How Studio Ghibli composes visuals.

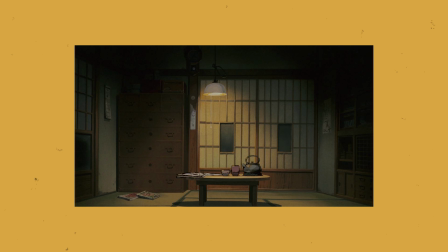497s
However, I don't know if this setup would realistically work on set. I imagine the light would be harsher and the shadow areas of the scene darker.
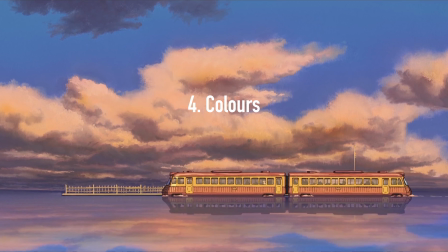505s
Let's continue with the next section for analysis, the colors.
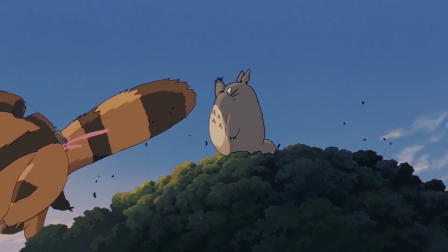509s
As discussed in the previous categories, Miyazaki can create anything that comes to his mind, which he certainly makes use of when coloring his films.
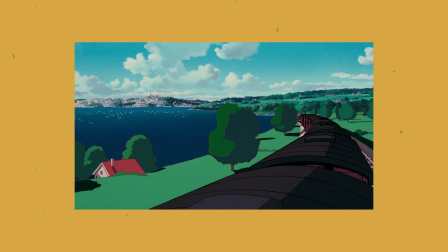517s
The films show a wide range of color palettes from shots like this one, which are bright, colorful,
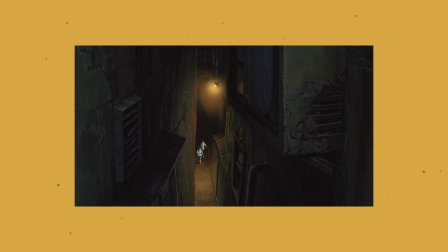522s
strongly saturated, to shots like this, which are kept more monochromatic with less saturation.
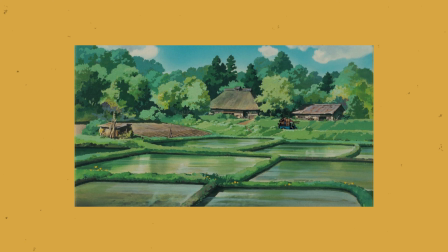528s
Something I've observed across the films is that generally, the brighter the scene is, so for example this scene in broad daylight, the more saturated the colors get.
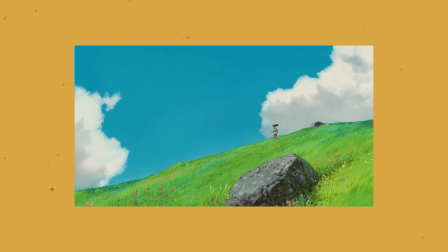536s
This is of course only very generally speaking, there are many exceptions, however I do find that this can be often seen in the films.
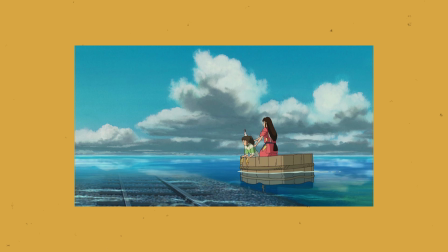543s
Overall, the colors in Ghibli films are mostly pretty saturated to the point that in photography it would probably be a little too much.
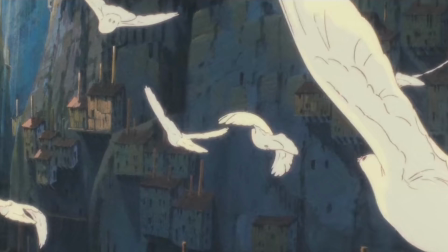550s
However, because Miyazaki's medium is animation and his films usually are supernatural, I think slight oversaturation is actually quite fitting.
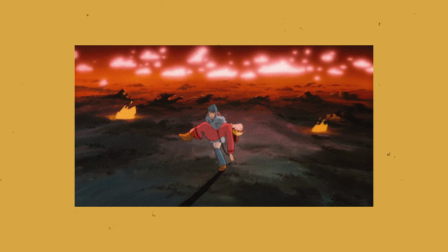558s
When Miyazaki tries to convey a dramatic event, he doesn't hesitate to go really strong with the colors,
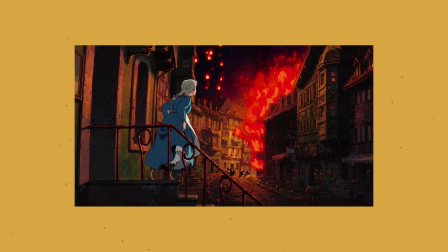563s
as seen with the reds of the fire in this still from Howl's Moving Castle, or the teal colors in this still from Castle in the Sky.
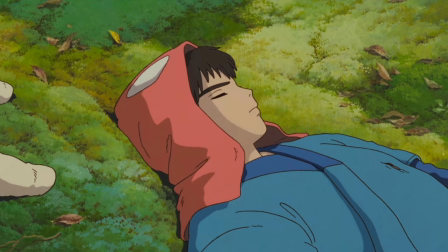571s
All in all, I'd describe Miyazaki's use of color somewhere between naturalistic and exaggerated.
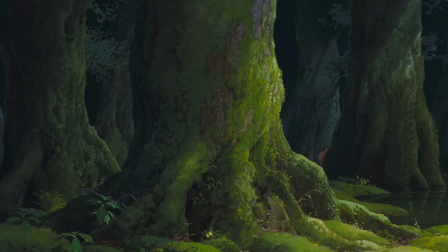576s
He chooses colors precisely to evoke a sense of realism in his work, which immerses the viewer into the worlds he creates.
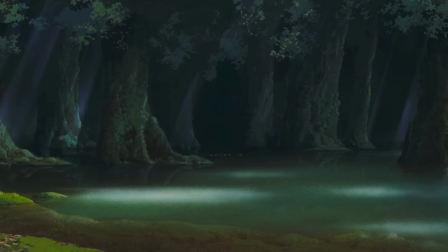583s
But at the same time, he tends to exaggerate the colors and advance beyond reality to enable a supernatural experience.
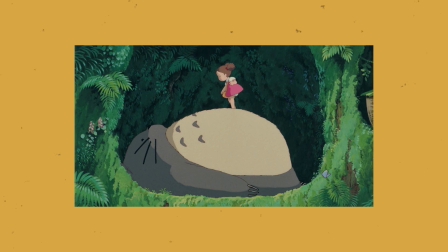590s
And that I love, and so I would like to experiment intentionally in my photography with these methods.
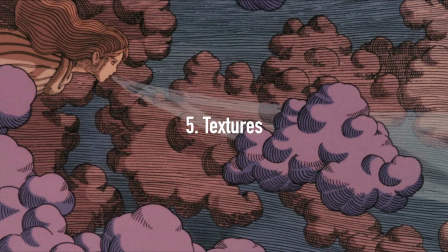597s
Let's move on to the next point, the textures. I don't know when you last saw a Ghibli film by Hayao Miyazaki,
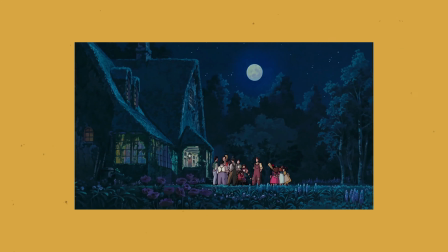604s
but maybe you remember that sometimes he implements some pictures in his films which have a noticeably different texture.
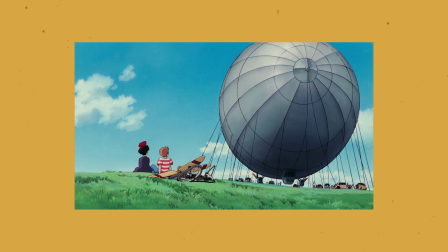610s
I haven't found a reason for this. I don't know whether he's even ever publicly explained it.
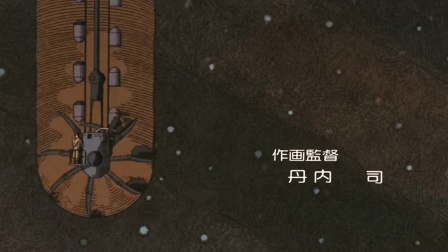614s
I think one of the more known or remembered scene in reference to the texture is the introduction sequence in Rapida, Castle in the Sky.
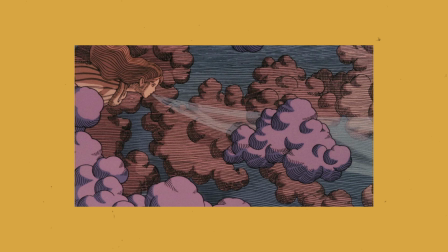621s
By adding lines and such details, Miyazaki creates this textured feeling that looks a bit like this art was painted onto wood. However, he also practices textural changes in a more subtle way. The amount of detail in each new scene varies.
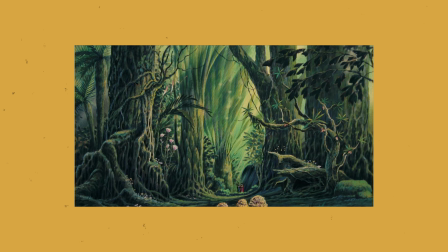635s
Some shots are drawn really precisely by adding textures to each object and fleshing out little details, which as a whole convey a sense of realism.
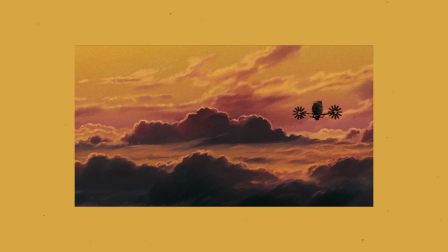643s
Other shots don't even require the same amount of detail due to the nature of what is shown, but still look realistic.
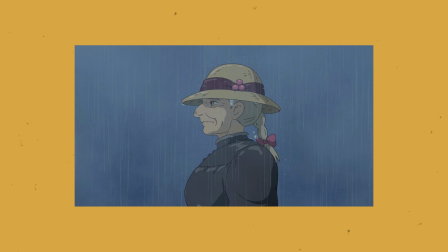650s
But on the other hand, many shots are drawn in more of this characteristic anime look, which doesn't regard the aspect of realism as much.
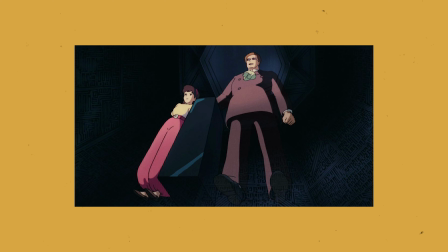657s
There are far less textures, the image overall has more of a plain look, and many details are relinquished.
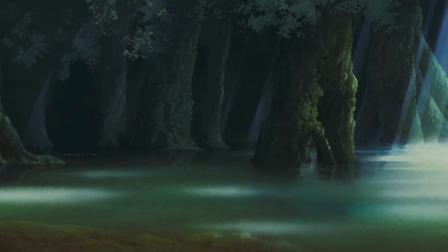663s
I find it pretty impressive how the films successfully combine the different styles without falling apart because of the changes.
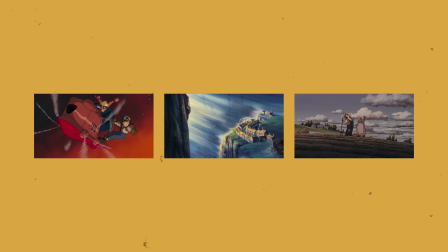670s
It flows together nicely. Here's a comparison of contrasting styles I want to show you to demonstrate this point. These three stills are all from Rapida, Castle in the Sky. What we can see here are the shot to the left, which demonstrates the less detailed style.
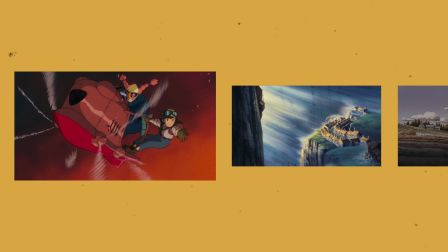684s
The two characters and the vehicle are mostly drawn with solid colors differing in the shades, which do not change in a gradient, but instead with a simple cut from one color to the other. The background, on the contrary, is a gradient from dark to lighter red and orange tones.
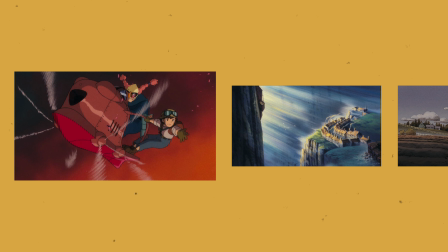699s
The only more textured element in this still are the wings of the vehicle, which are drawn as lines to represent motion blur.
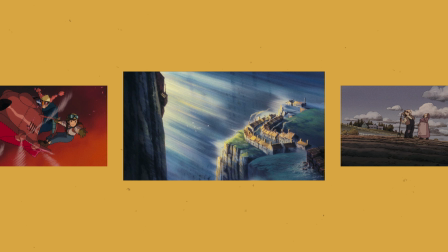706s
The frame in the middle is a much more detailed still from the film, which is drawn in a more realistic style, although of course the strong light rays can definitely be considered to look unrealistic. However, we can certainly state that this still could be a standalone artwork which doesn't stem from an animation film,
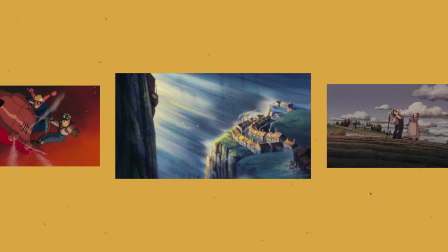722s
whereas the previous photo looks much more like a typical anime. And lastly, to the right, here is another still with yet again a different texture.
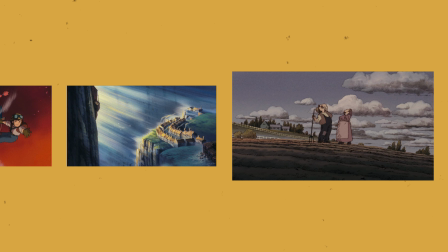730s
The motivation for the change of style here is pretty clear. If you've seen the film, you might remember that this was a flashback scene in which the robot was explained that fell from the sky.